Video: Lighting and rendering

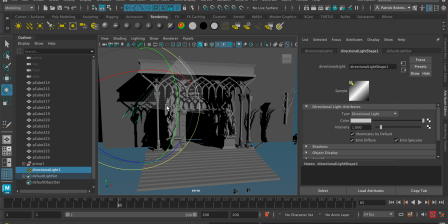So the light is coming from a specific direction wherever you point this direction of the light, but it's not actually emanating from this icon.
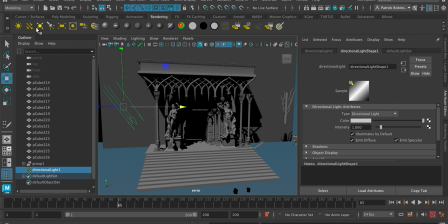So if I create another light, you'll kind of see this light will be emanating from the icon. So if I click on the next light, which is the point light,
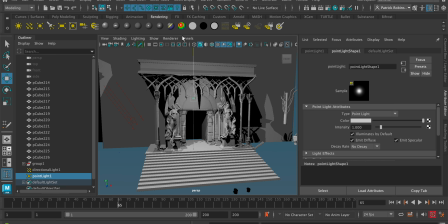you can see that the light is actually emitting from this icon, like a light bulb. So this can be great for any kind of you know like a lantern anything where the light is coming from a specific source within your scene like a street lamp
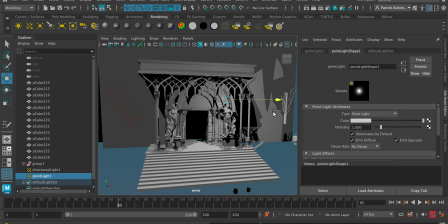or a window anything like that so you can use that what
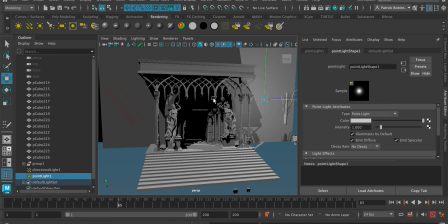can look really nice is using lots of contrasting color in your light so I could for example change this directional light click on it and change the
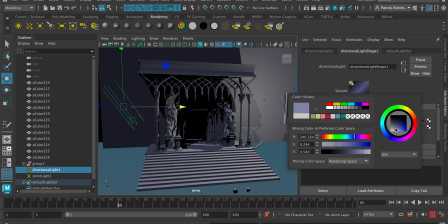color perhaps to a nice kind of blue color and I've already got a bit of contrast going on if I go back to the point light I could for example add a little bit of kind of a warmer tone so
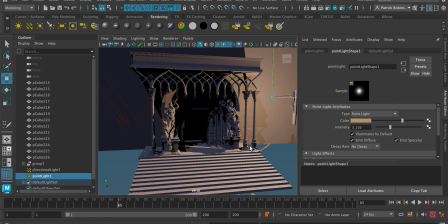contrasting lighting especially with your contrast colors you can get a bit of a sunset feel I've got a kind of a blue light coming in from the side and a kind of golden sunset coming in from
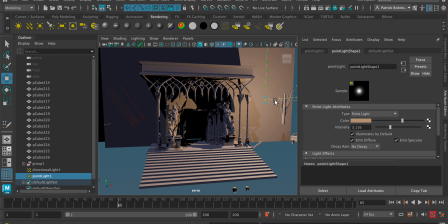the other side so just playing around and trying out different lighting scenarios can kind of come up with something a bit more interesting than just flat lighting. So the next light I'm going to show you is this cone light. It's a spotlight but it comes up like a cone.
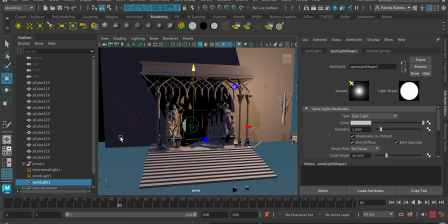I'll show you what the icon looks like. I'm going to scale it up just a little bit. My scene is quite large so I have to keep scaling up these the icons for these lights you probably won't need to but it's like a cone but you could use this like a flashlight
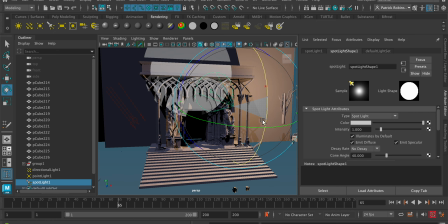any area they want to specifically light up
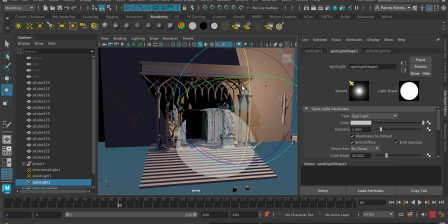you can use this we can go down we can also change the drop-off that's how kind of faded how faded it is so the edges will become a bit more faded I can turn up the intensity so
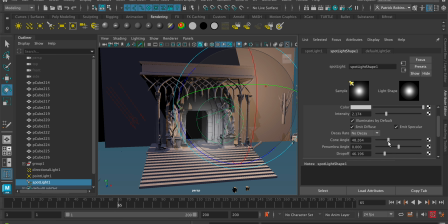this can be quite useful like I can change the cone angle that's kind of wide it will be so you can kind of mess around with the the angles again you can change with the color and you can change with the intensity you're not limited by any of these sliders you can put a higher value in
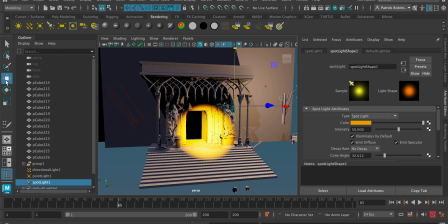to create different effects i'm going to get rid of the cone light for now
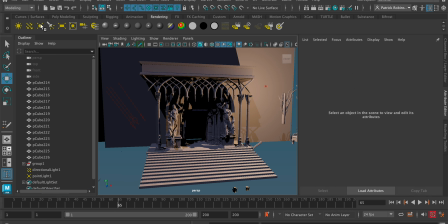so going back to the ambient light i was talking about these harsh shadows where no light is touching you can kind of fill in some of those areas with the ambient light perhaps keep it very low and
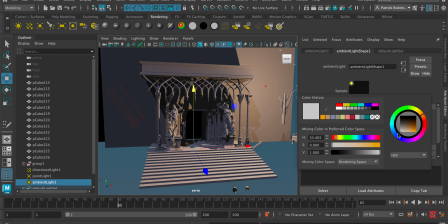i could change the color to a bit more of an interesting color let's go blue or perhaps even green but that's filling in now some of those really dark areas um yeah
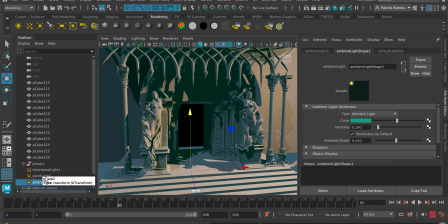so you can try and you can try out different uh lighting combinations two
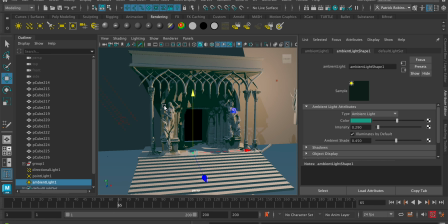or three kind of main lights always looks best if you think about three-point lighting that'd be worth looking up